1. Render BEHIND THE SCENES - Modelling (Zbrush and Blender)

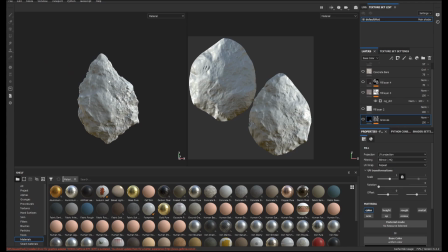17:04 You want that, because if it's like cutting through the middle, sometimes you have to do that. But if you can avoid it, try to avoid it. If I was doing something like UDIMs where I'm breaking it up into multiple tiles, maybe it would be different. But because I'm not, I didn't.
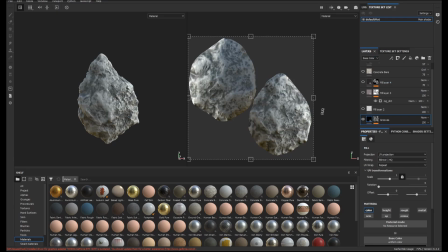17:18 So first thing I started was just that breakup, just getting that bit of breakup here and there. So, using a mask and, blurring it slightly, but just to get inside of those cavities. A little bit of darkness, because that's where a lot of dust builds up. That's where a lot of organic matter builds up.
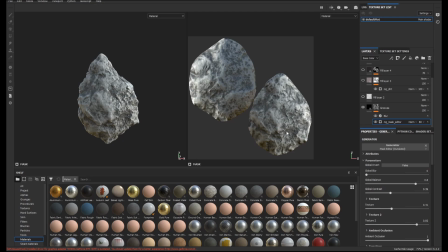17:37 That's where, if there's acid rain, it kind of hits those, hits the outer portions. It kind of wears it down and makes it smooth, but the inside is still, it's got all that grit and stuff sitting in there.
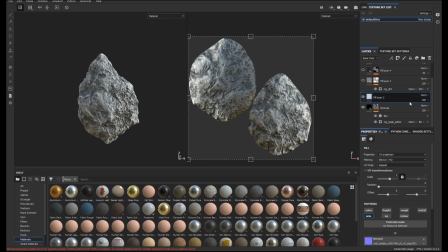17:52 Then I added just a little bit of detail here, and this is primarily just in the normal map, right? So I took the normal that I had exported out from Zbrush and just applied it here, so I can see what I have already.
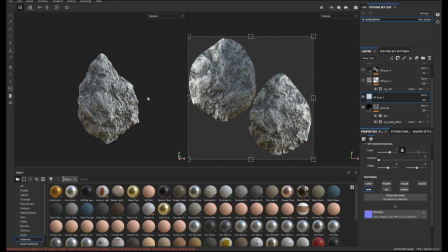18:10 So if I need to add some breakup with a bump map or some additional normal stamps or something in Substance, I know what I have there, so I'm not doing double work. I'm not overwriting what I've done already. I'm just adding to it. In this next layer here, I start saying, let me see what color might be good.
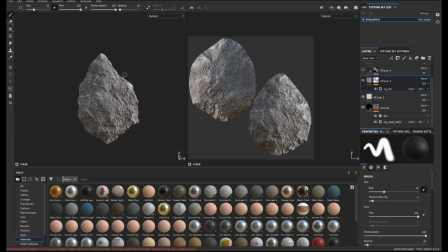18:25 So I get just very, very light. So the good thing about layers, you can always add on top of those layers more things as needed. So I just got a very light gray around here, some, the light gray from before, but then getting some little bits of brown here. So you can see that masking.
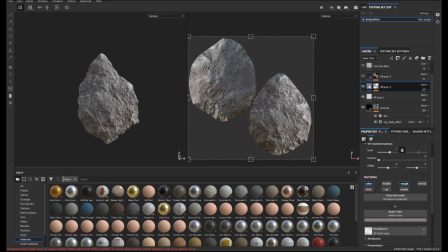18:43 And this is the, let's see, if I can hide the mask. Toggle mask. There we go. So I just threw on this very basic, kind of almost a clay mud sort of color, but then
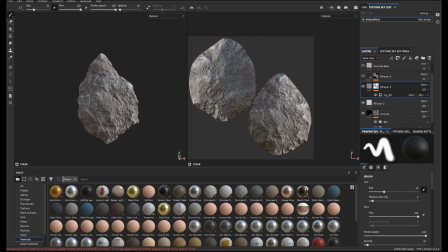18:59 put a mask on so it only covers certain areas, certain select areas, to give it a little more breakup. So you've got the gray rock, but even if you go out in nature, you don't ever see a rock that's just, one shade of gray. There's always little bits of subtle color variation. So I started implementing that in.
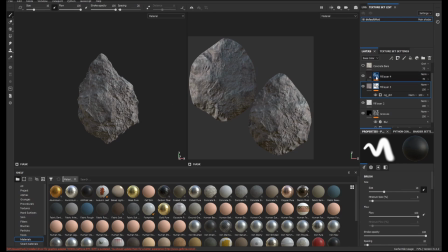19:16 Same thing here, a little bit of breakup here using a mask. And the mask just kind of, again, if we look at it here, it gives us some breakup.
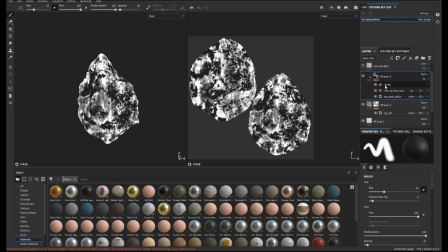19:28 And then, throw a grunge map on top, tweak the levels so that the darks are, moved around. The lights are more brighter, so you get more effect on certain areas. So when you see white, it's a lot of effect. When you see black, it's almost none of it is there.
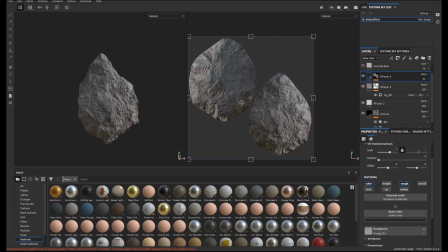19:43 It's very subtle, but as you layer these things on and on, they really, really do add to the final look. Here we got even a little bit more. And this is just like a concrete material, just a substance material, concrete bear.
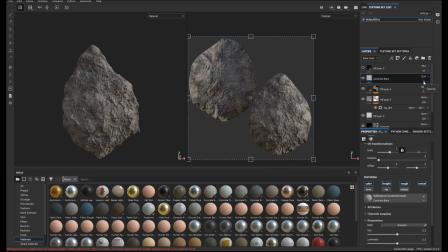19:59 And I put it on. I kind of brought down the opacity a bit and changed it to overlay, just to get a little, as you can see here, we're getting a little bit more detail, a little more breakup, a little more kind of oomph, for lack of a better term.
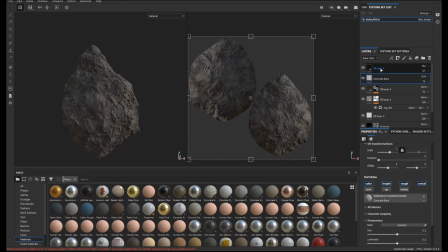20:15 And then at the end, I just put on just a black layer and multiplied it over the color, just to make the rock even darker, because I was feeling it was too light. It was too it wasn't really like kind of the color that I wanted it to be. So I added a little bit more darkness. So that's that for the substance file. Very simple.
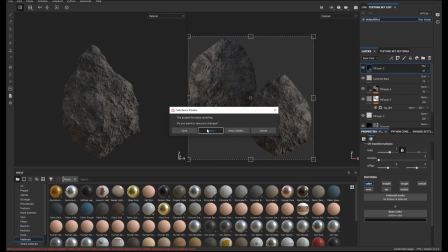20:36 Nothing really out of the ordinary.
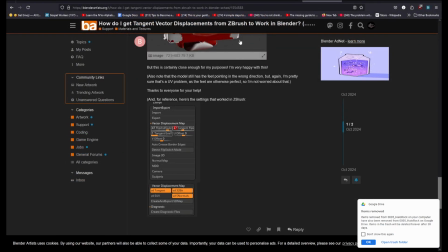20:43 So what next, right?
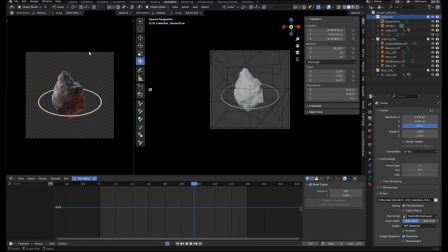20:45 So what I did next is I brought it finally into Blender, right? And I got to work. I created this. It's just a very simple
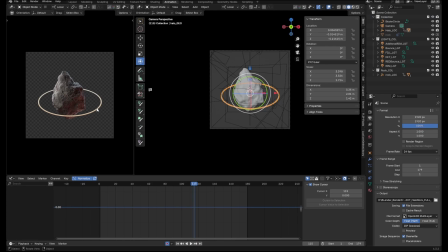21:00 torus with a very, very narrow diameter for the torus, the cross section of the torus anyway. And I made into a makeshift halo. I show you the shading.